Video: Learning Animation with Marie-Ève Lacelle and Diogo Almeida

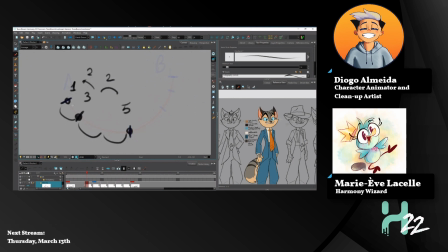And the space of the drawings, it's getting larger, which means that it's getting faster. So that's a slow out, because we're slowly
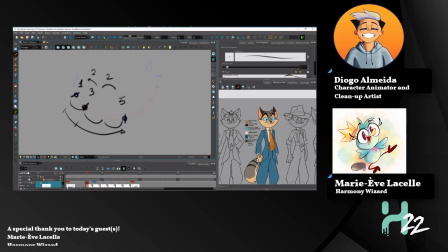getting out of the initial position, which is 1. And on the other side, we're also getting a slow in using the same principle. So in frame 7,
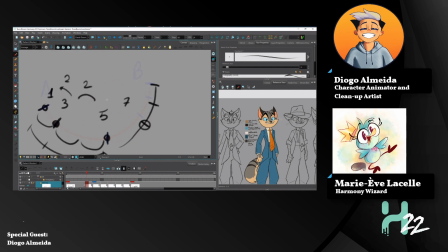the drawing will be in the middle of the final pose, and the middle pose, it will be in the middle.
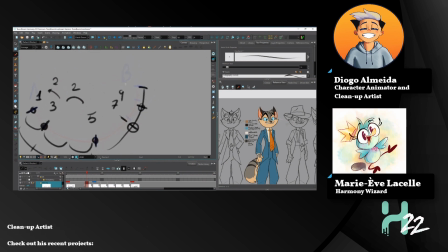On the frame 9 will be also closer to the final position, and in the final position, which is frame 11, it will be the final position. So we're getting a slow in and slow out with more frames, with more drawings on the final,
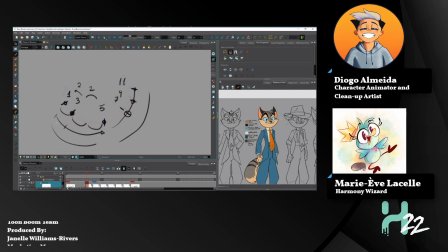on the second half of the movement. Why is this important? Because we want to create diversity. If it just...
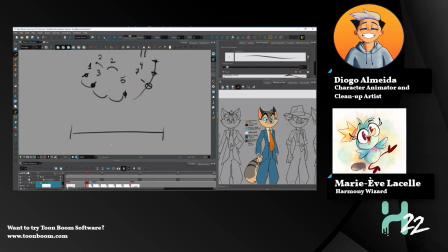Diversity is key. Yeah, it's appealing. If we unfold this is interesting.
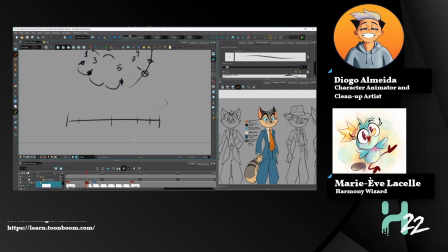There's more drawings on the end, so the reader can understand what's happening, and less drawings in the beginning. But if we also hint, what is it called? Got them.
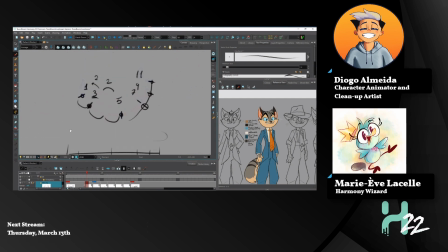An anticipation frame, that's on the frame 3. God damn it, poor English. We are doing our best. Yep.
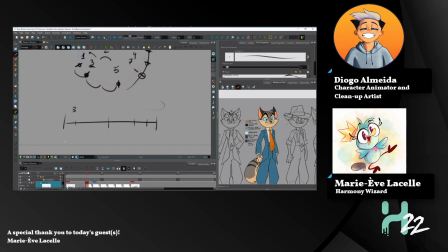We give the viewer a nice experience, understanding that, okay, he's looking to the screen left, there's something on frame 3, and we jump to the
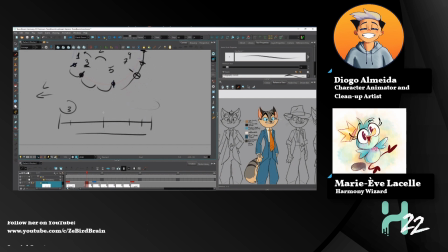second part of the action, giving the viewer time to understand what happened. Yeah. You can also do
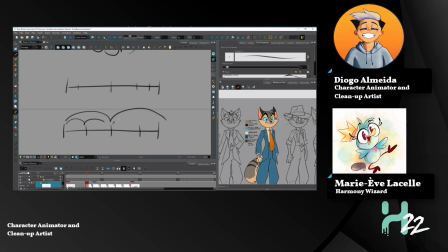this, which is cutting things in the middle, but it won't be as appealing as on the first one. So appeal is a very important thing in animation. It's what makes the viewers glue their eyes to the screen to understand it.
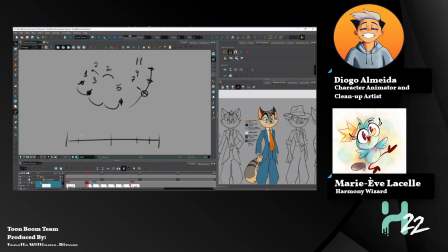And this is where like some things kind of change, because if you have an old animation book and it talks about like the principle of animation, appeal back in the days, the way the 9 old men would explain it often would be like, make your character pretty, like have girls have big eyes and small waists and stuff.
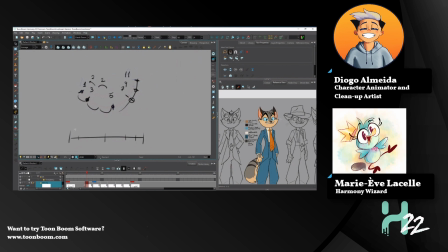Like this is not what appeal is about. Like it's so much more. It's so much more than giving, because also they would say give baby face features to your character. Like it's not just that. Like there's so many subtleties in it, and it's a very interesting principle to study in your exercises.
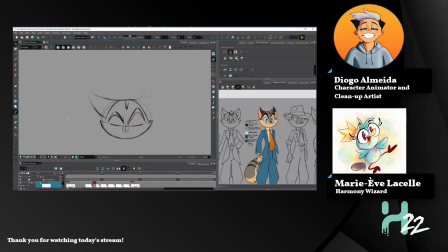Mm-hmm. So yeah, it's great. Oh, I think we have some questions. Yes. How Kian Eve asks, how does timing affect animation?
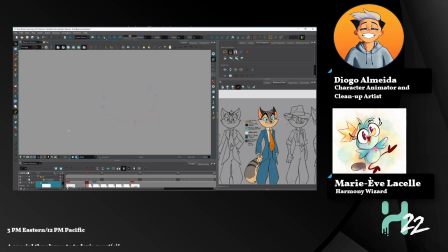That's a very, very wide question, but maybe we can give like a few pointers.
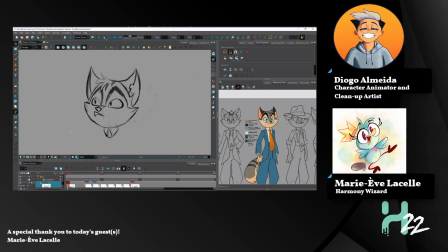Because timing is animation. Like there's no animation without timing. So it affects in so many ways. It can show emotion, it can show speed and expressions. Like it's a big thing.
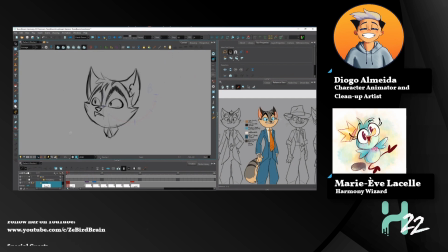What do you think? I think that timing is animation, of course, because we're doing drawings, and because we're using time to our advantage, we can make them move.
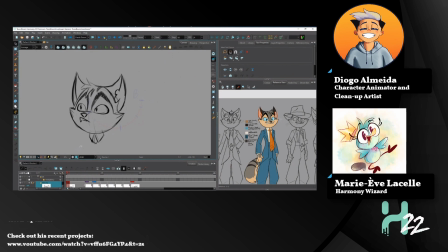So timing is animation. But if we master time, we can make a lot of things. We can show if the object that we're animating is heavy, or if it's light. We can
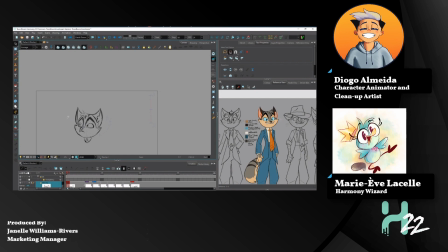God, that's a wide question. we can make the audience bored or excited to what they're seeing.
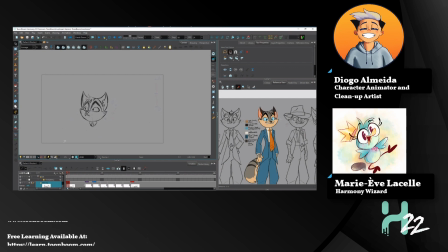We can also guide the audience eyes throughout timing. For example, if we have two characters and one character is talking,
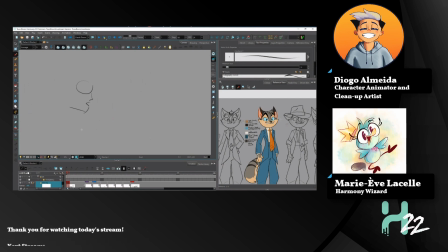we have a specific time that the other stays put, so we can guide the audience. Timing, it's animation, and
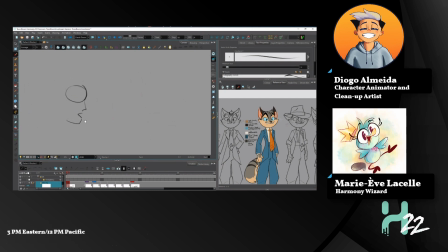it's important to master it and to understand the art of animation. That's a wide question. Good job. Yeah. Okay, and there's another one.
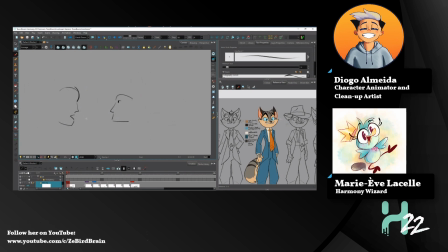Madhub says, you said there's a distance of 2/3 between frame 3 and 5 compared to a distance of 1/3 between frame 1 and 3. Is this distance created by the distance of the moving thing?
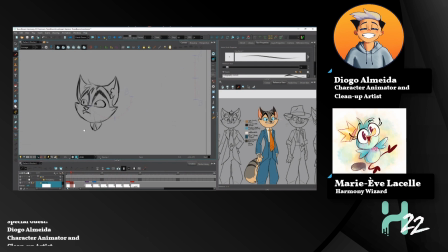Or what do you mean by that? I think I know, but like, did you get the question?
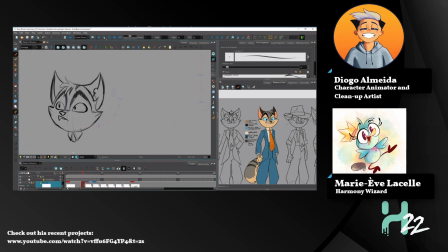Okay, basically, I think yeah, it's a bit confusing. So I think what they're asking is like, where do we get the third and the 2/3? Like, why? Like, why do we use 1/3 or 2/3? Like, how do we know?
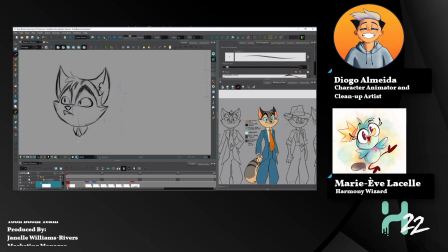Like, why between frame 3 and 5 is it 2/3 of a distance, and why in the first frame it's just 1/3 of the distance? And this is to create speed, my friend. Because if things were just all equal, it would be linear and boring.
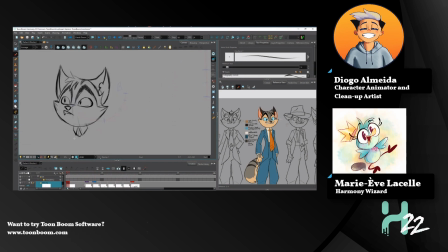But I think Diogo can just explain that better than me, because you have the screen. Okay. So I'm gonna simplify my character and time charts.
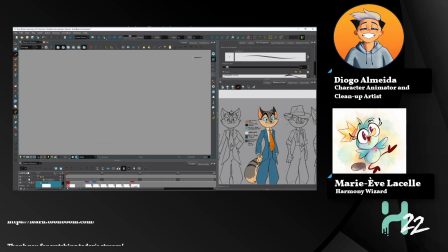Of course, there's the time chart. I'm gonna use it here. Also called spacing charts nowadays. Animation evolves. Yeah. So we have point A, point B, and we have here,
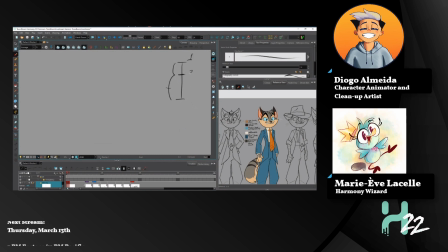frame 1, frame 3, and frame 5. So why did I choose a third over a middle one or over a 2/3?
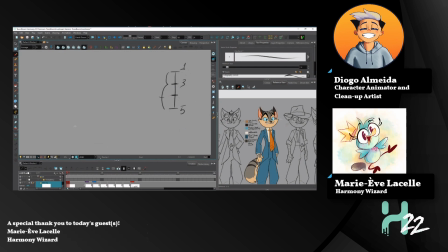To indicate acceleration. And why is it a third and not something that I invented? For example, could be